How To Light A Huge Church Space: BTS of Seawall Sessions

Hey, what's up? I'm Steph. I'm a DP and gaffer, and today we're going to break down how I lit this scene.
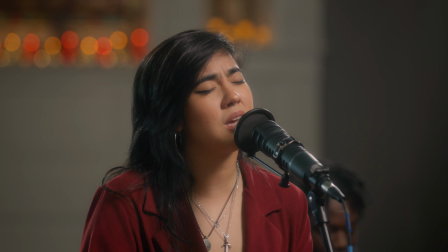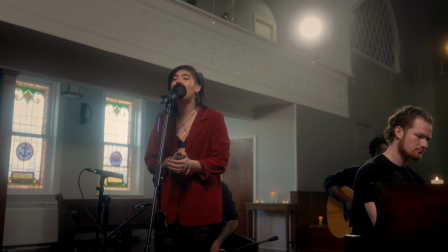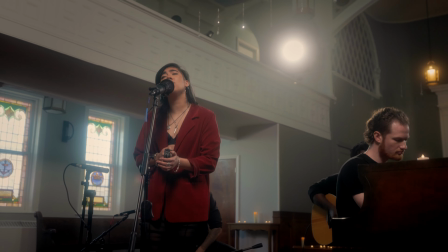These are performances from a live music series I've launched called The Seaball Sessions.
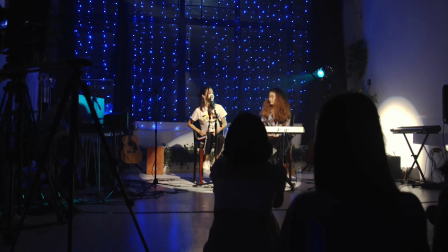0:26 Shameless plug, if you love discovering indie music and intimate performances, check us out and give us a follow. If you're in the New York City area, keep your eye out for some of our live shows. We were filming in a large church sanctuary using a three camera setup.
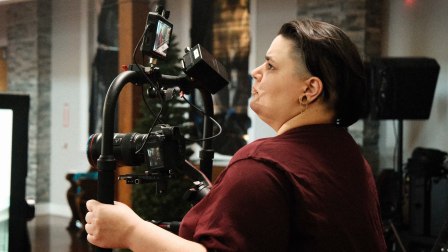0:41 I knew I wanted my wide shot to be very wide and that the third camera would be on a gimbal, so I chose to light from above.
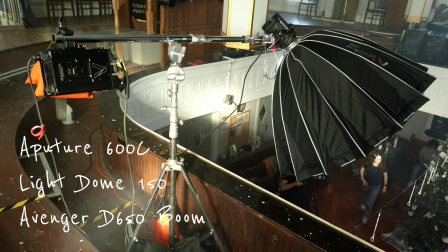0:47 We had a balcony that we could access, so we rigged a 600C in a light dome 150 on an Avenger boom arm.
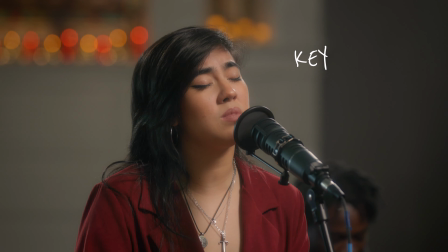0:54 I put two layers of diffusion and a grid on it because we had more than enough output and I wanted to control the spill on the walls as well as on the floor.
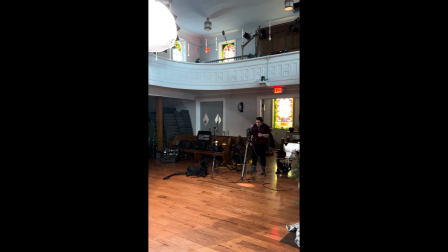1:02 We set this light as well as our cameras to 4500 Kelvin.
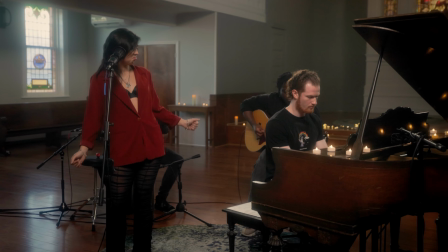1:07 We blacked out all but two windows in the space because we knew we were going to catch those in the gimbal shot.
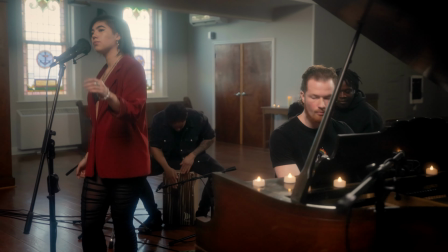1:12 I wanted those windows to read a bit colder and for the candles and fairy lights in the space to read warmer hence how I landed at 4500 Kelvin.
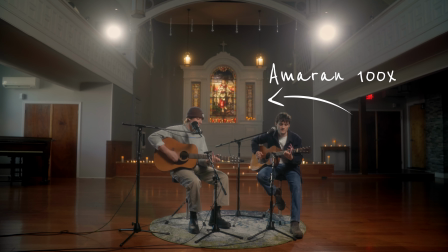1:20 The The next light we set was the stained glass in the back. We had a small Amaran 100X sitting on a sandbag and shooting up through the window.
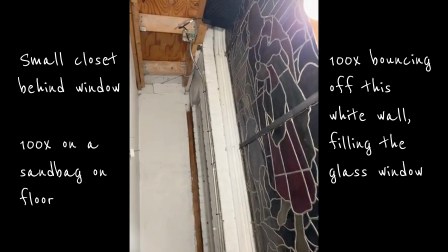1:28 We didn't need a lot of output and this closet was actually quite small so the 100X worked perfectly. Next I decided to set two back lights with cross beams.
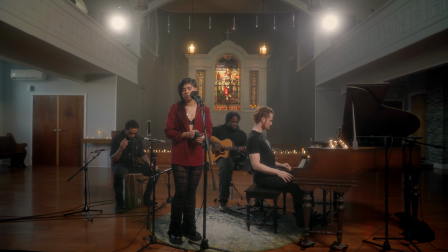1:38 I was using prism effect stream and lucidream filters so I knew having the beams visible on camera would give us some unique haloing. Usually you'd want to set your hair light opposite of your key to balance out the amount of light on one side
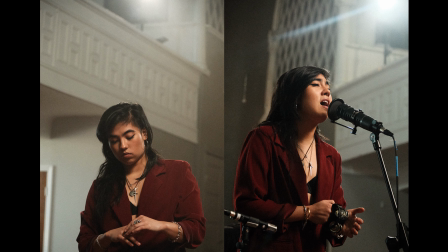1:50 of the frame but I also wanted the option for some lens flares on both the close-up and the gimbal camera.
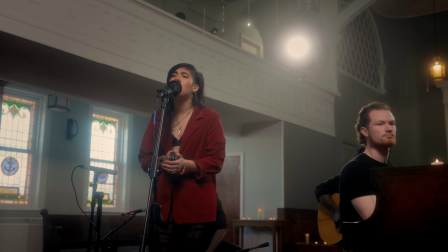1:56 I went with an old-school ETC Source 4 on camera left and an Aperture 300D with a spotlight mount on camera right.
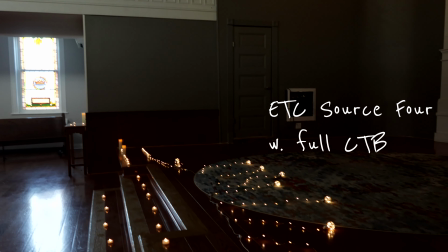2:03 We gelled the Source 4 so it would sit at 5600K because I wanted these beams to be colder than the stained glass and the two tungsten hanging lanterns next to it.
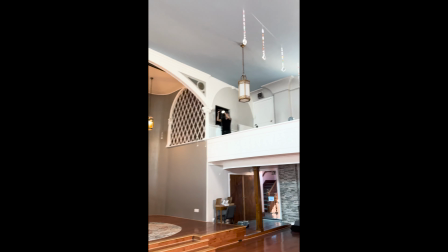2:12 We didn't have a lot of set design and the upstairs portion of the frame felt a bit blank to me, so these two crossbeams also served a decorative purpose.
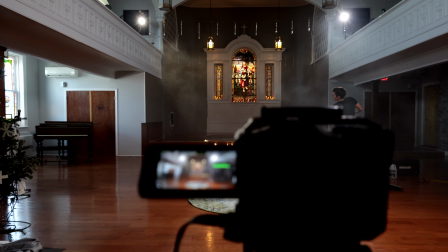2:20 And of course, what would any set be without some dramatic haze?
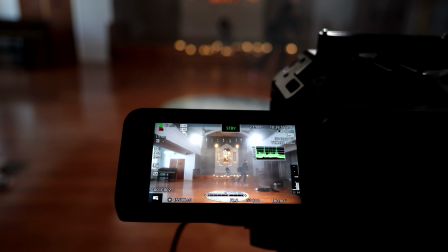2:24 Important note though, we went light on the haze because I was already using the dream filters, which lifts a lot of contrast from the image. If you're ever using similar filters like Black Promis, Glimmerglass, or Hollywood Black Magic, you want to be cautious not to overdo it with additional haze.
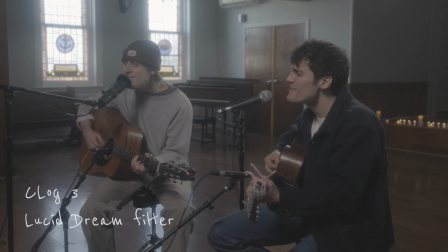2:40 This can introduce noise and grain into your image, as well as rip all the contrast out of it if you're not careful. And here's a snippet of our final video.
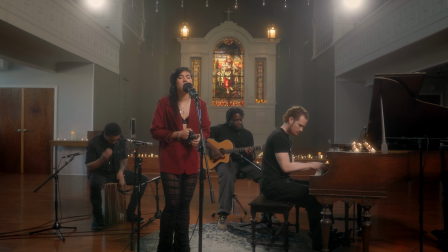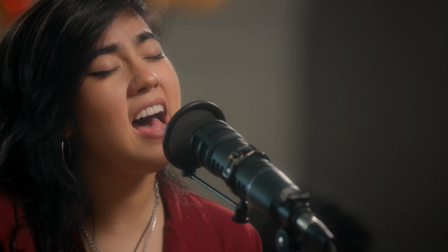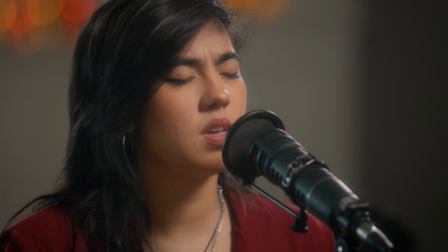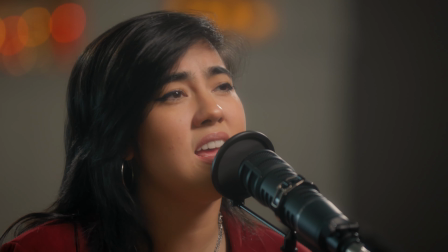So that's that. If you like what you see, give us a follow at Seaball Sessions. I'm putting links to our socials down below. And of course, if you found this video helpful in any way, hit subscribe. and stay tuned for more lighting tips, product reviews, and behind-the-scenes looks at some of our sets. I'll see you next time.